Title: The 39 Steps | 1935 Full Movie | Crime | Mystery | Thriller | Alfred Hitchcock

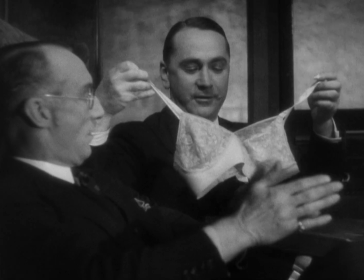Are characters in Hitchcock's films charged with waking up to the fact that they're in the world of a Hitchcock film?
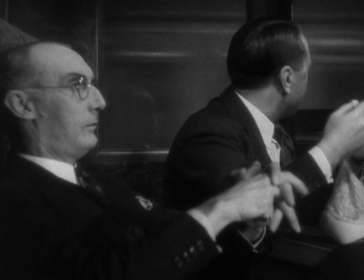No Hitchcock film can be understood seriously unless these issues are addressed.
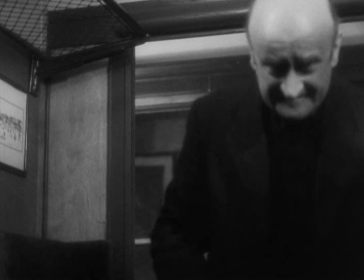The mood of the film shifts again when the camera pulls back from
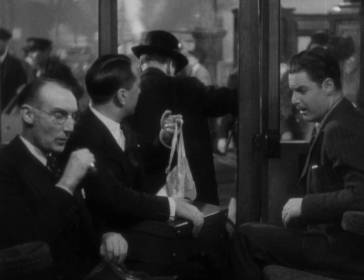Hannay and we see this little scene of the lingerie salesman discussing their wares.
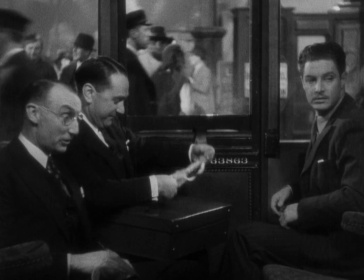This is a comic set piece, a diversion at first,
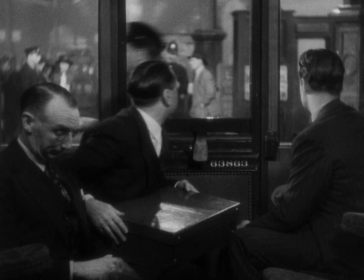but it turns serious soon enough when the salesmen buy a newspaper and announce that there's been another woman murdered.
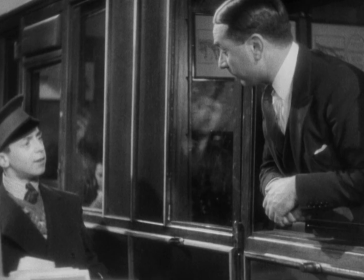Hey, son, speak it out English? Dispatch.
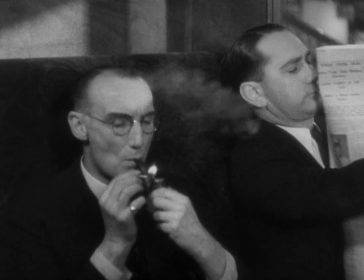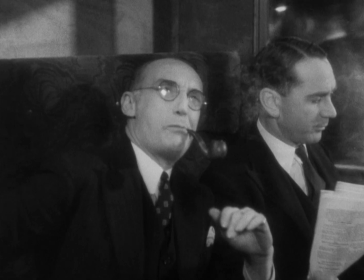Hello. Well, what about it? There's been another woman murdered in the West End flat. What?
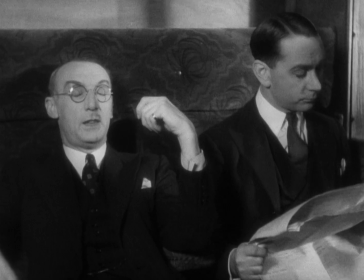The camera quickly reframes to Hannay, who is alert, tense, thoughtful, and framed first in profile.
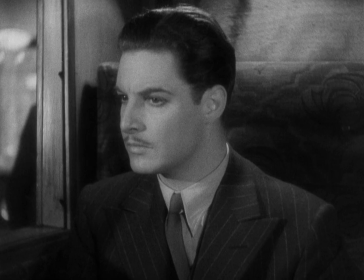The scene becomes now a shot-reverse shot sequence in which Hannay's heart sinks lower and lower as he overhears the conversation.
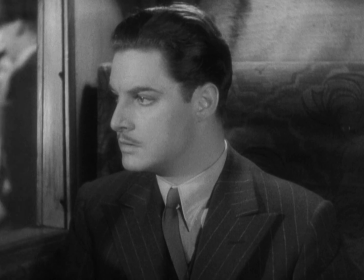The two salesmen's interest in the murder is a further piece of comic business.
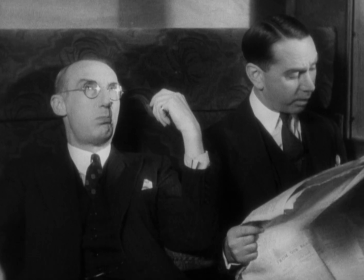It anticipates the extraordinary conversations between Herb and Joe in Shadow of a Doubt that center on committing the perfect murder.
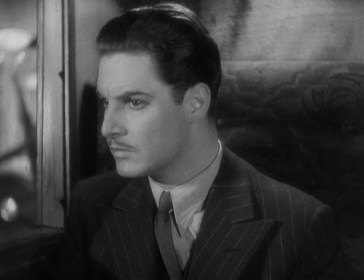The salesman's conversation about murder is callous. Murder to them is entertainment.
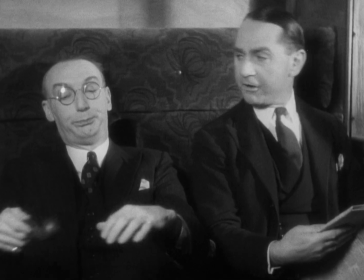Their fantasies about committing murder are appealed to when they can read about a real one,
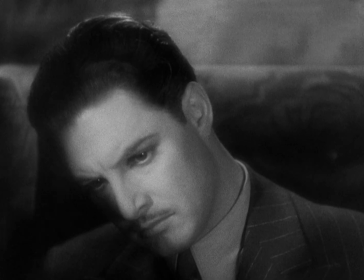and Hitchcock's movies tell us over and over that our fantasies of committing murders are appealed to when we see his films,
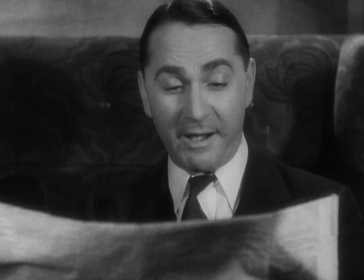yet that we remain unconscious of our capacity for violence.
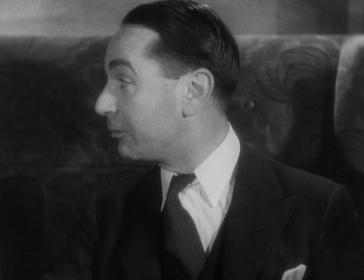When the newspaper is handed over to Hannay, we are in an intensely subjective sequence.
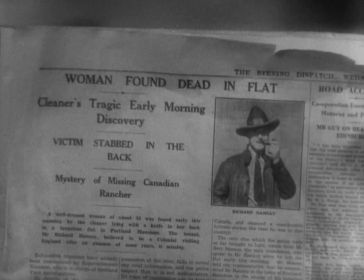And when Hitchcock sustains a subjective sequence, he's investigating film's capacity to reveal human subjectivity.
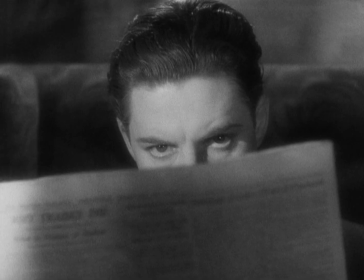Hannay here looks up and into the camera directly, and Hitchcock cuts to an extremely ominous reverse shot of the salesman wearing glasses,
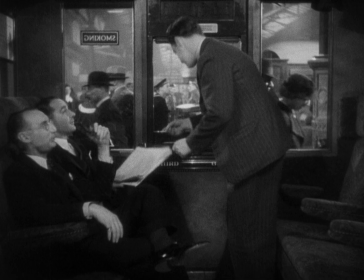and then immediately back to Hannay, half hiding, half visible behind the paper.
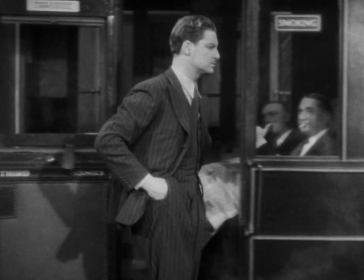Does that salesman, if indeed he is a salesman, know who Hannay is?
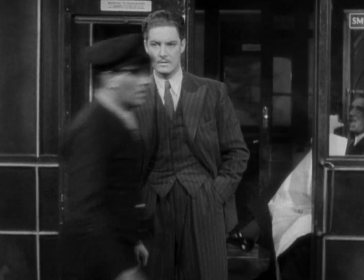It turns out not to be the case, but the question is a real one.
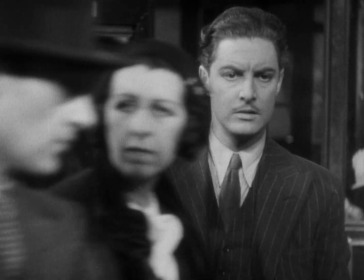In Hitchcock's work, the camera is capable of the kind of vision we impute to the salesman in that shot.
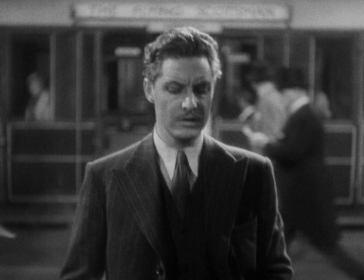The camera can know who people are, reveal them, unmask them, and expose them.
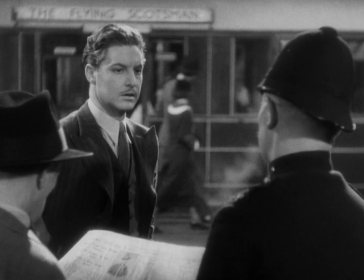This is another subject of Hitchcock's films from the beginning to the end of his career.
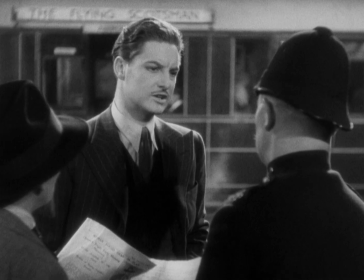And indeed,
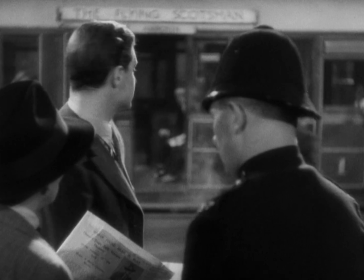one of the reasons Hitchcock's films are masterpieces of cinema is because they reflect on the nature of the camera and what a camera's gaze is.
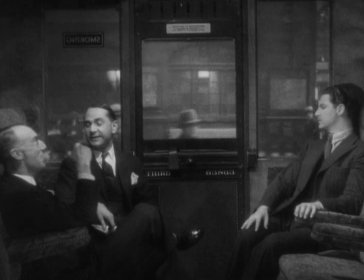In a moment, Hannay will leave this first compartment in silence and high anxiety.
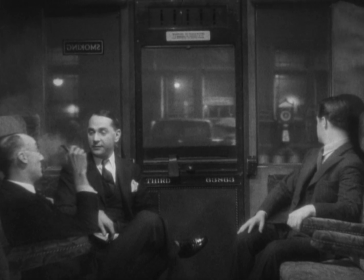Have you heard the one about the young lady of Ongar? I don't know, I can't remember. Oh, you must hear that. There was a young lady of Ongar.
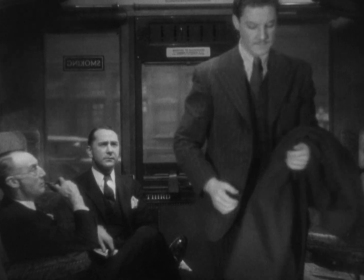Yeah, Once Hannay leaves the compartment, we view him in a tunnel shot framing.
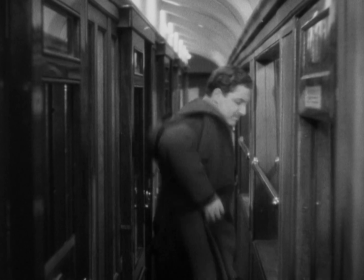This is another characteristically Hitchcockian framing, and it signals anxiety, entrapment, and panic.
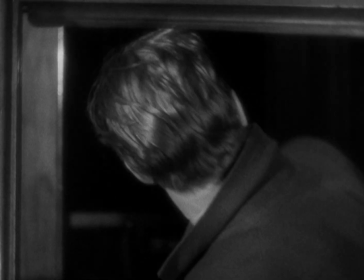When we return to the interior of the train, this shot functions as both a tunnel shot and soon even as a point-of-view shot,
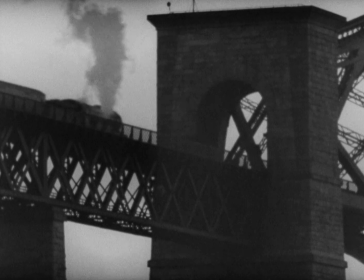and it ends with one of the familiar close-ups of Hannay thinking.
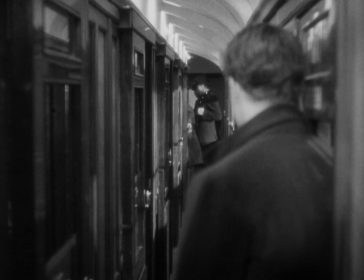The pounding of the train wheels on the soundtrack increases our tension, and the camera sustains its connection with Hannay through point-of-view shots.
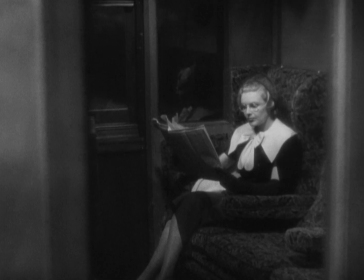Seeking escape, he spies a woman, framed within the frame, reading a book.
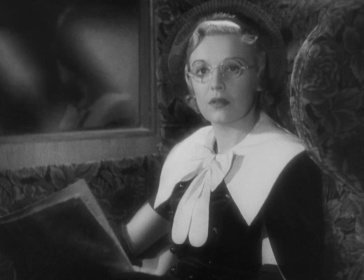He rushes into her compartment and enters a new role, the role of the long-lost lover.
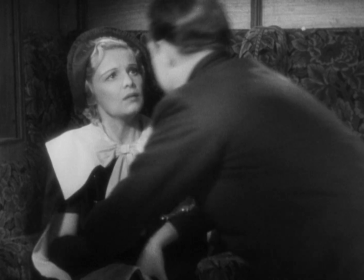He's making this up as he goes along. Pamela's justifiably surprised.
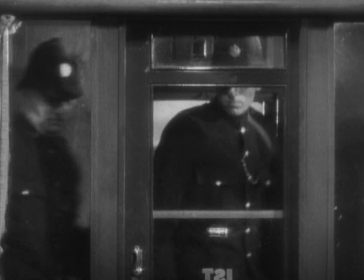This shot of their hands suggests the violence of this encounter and maybe of all sexual encounters.